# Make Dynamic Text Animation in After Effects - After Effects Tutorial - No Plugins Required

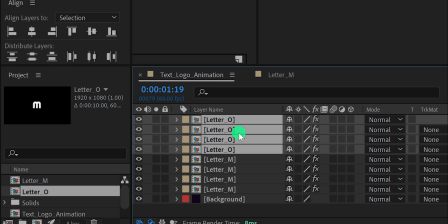8:11 The benefit of doing this step, we already have the animation applied to these layers, we just need to change the text letter to the different one.
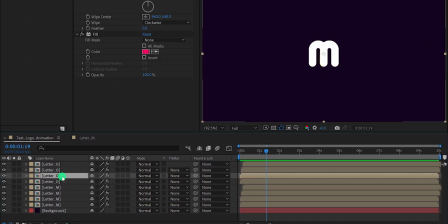8:20 Now open the letter O, and then replace this text with another one. Switch back to the main timeline, and now you can see we have the letter M, as well as the letter O. Let's select these letter O layers, and use the Shift, plus arrow key,
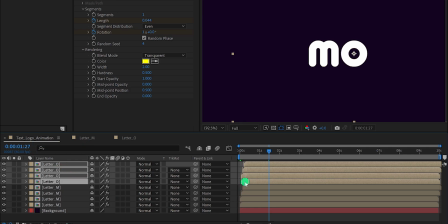8:39 to place it like this. I'm also going to place the layer position to the right, so that it will start after a few frames. Not bad. But the thing is, these text layers look similar.
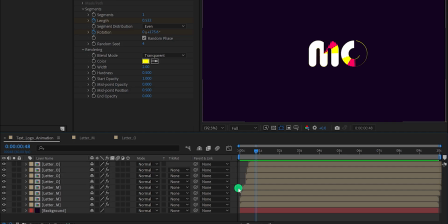8:57 For creating a different look, we need to change each letter value to a different one.
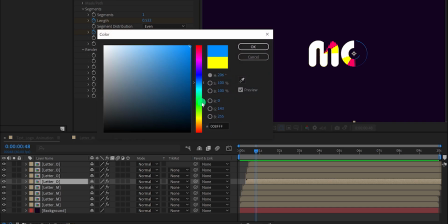9:05 For example, I am changing the Vegas stroke color to a different one, as well as the color of the layer. I am randomly changing the color of these layers. You're free to use any color you want.
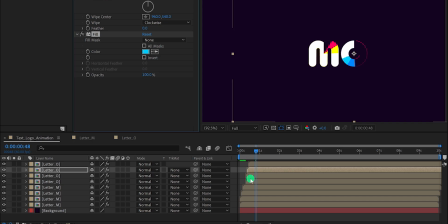9:22 Let's change the stroke color to blue as well, so that it will look similar to the design. Now, I'm also changing the random seed value to a different one, so that the stroke will appear in a different position.
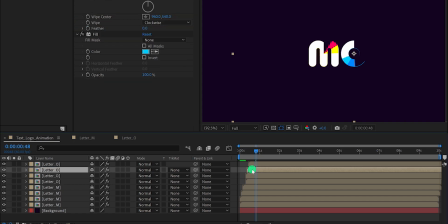9:39 Let's select this layer, and change the wipe to counterclockwise. I am doing the same with this bottom layer as well. If you check the animation, it will have a different look from the previous one, which we need.
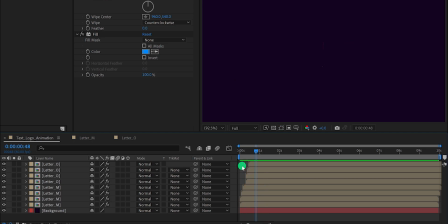9:54 By following the same steps, we can create more of these layers.
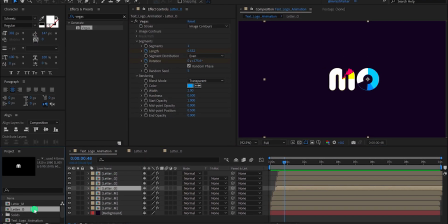10:00 Let's quickly create more layers, and complete the whole word. I'm fast forwarding this step to save some time.
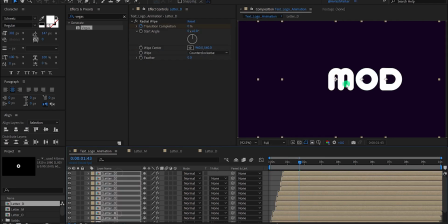10:08 For this tutorial, I'm just using the mode word only, because it is going to take a little more time to make the complete word.
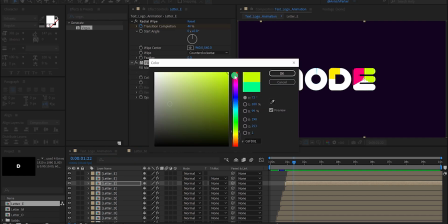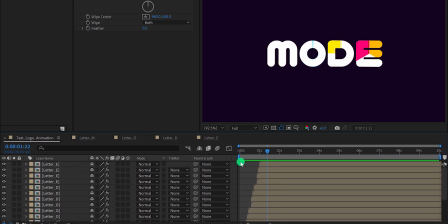10:25 Check the animation, and this is how it looks. Make sure to change the values with the different one, so that each letter look different. Let's add the bounce animation to the letter.
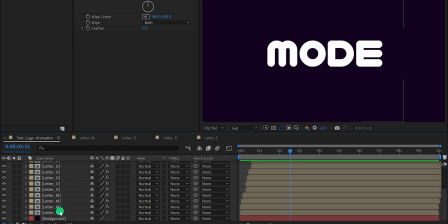10:39 Don't worry, we don't need to apply the animation on all of the layers, we just need one layer of each letter.
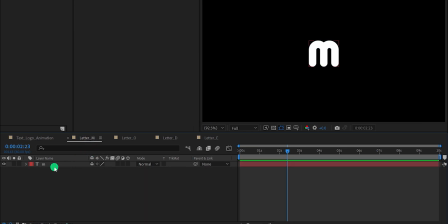10:46 So first, open the letter M layer, here select the layer, and press P, to open position.
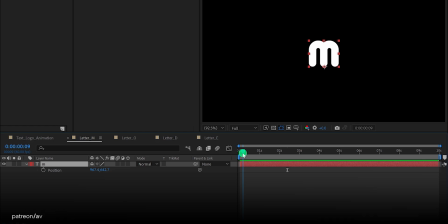10:53 Then go to the 8th frame position, and then add a keyframe on the position.
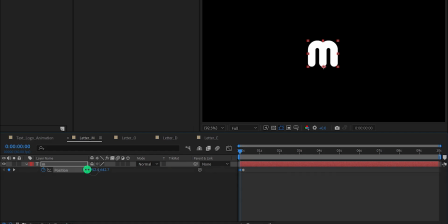10:59 Now go to the first frame, and then change the Y position value of it. I am keeping it around 390 pixels. If you check the animation, it will be a basic animation.
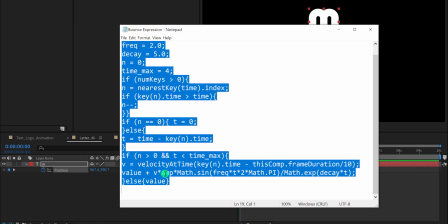11:13 So I am going to apply this expression to this text layer. You can download it from the link in the description.
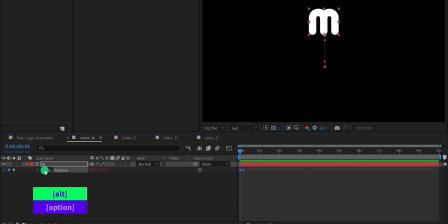11:21 Simply copy it. Now press and hold the Alt or Option key on your keyboard, and then paste this expression right here.
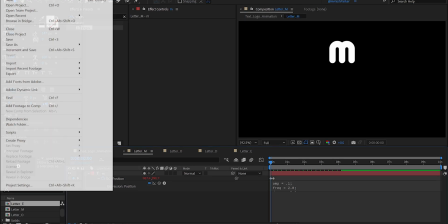11:31 In case the expression is showing you an error, then simply go to the file, and then down at the bottom, click on the project setting.
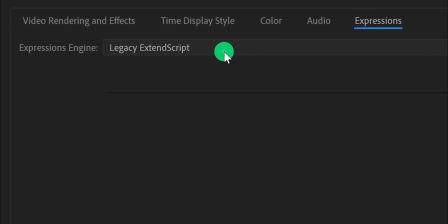11:40 Here open expression, and change the expression engine to legacy.
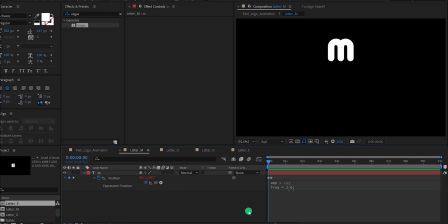11:45 Hit OK. And now this is how the animation looks now.
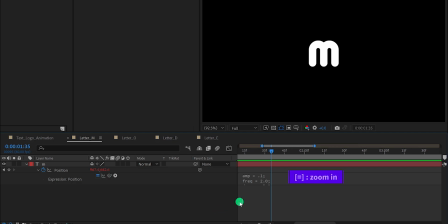11:51 Not bad. Let's zoom in a little, and then bring the end keyframe closer, to make the animation a little faster. Now the bounce effect is looking much better. You're free to use any speed you want.
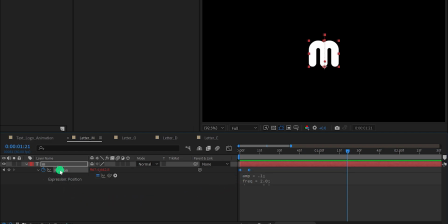12:11 Now select this position, and then copy it. Then open the letter O layer.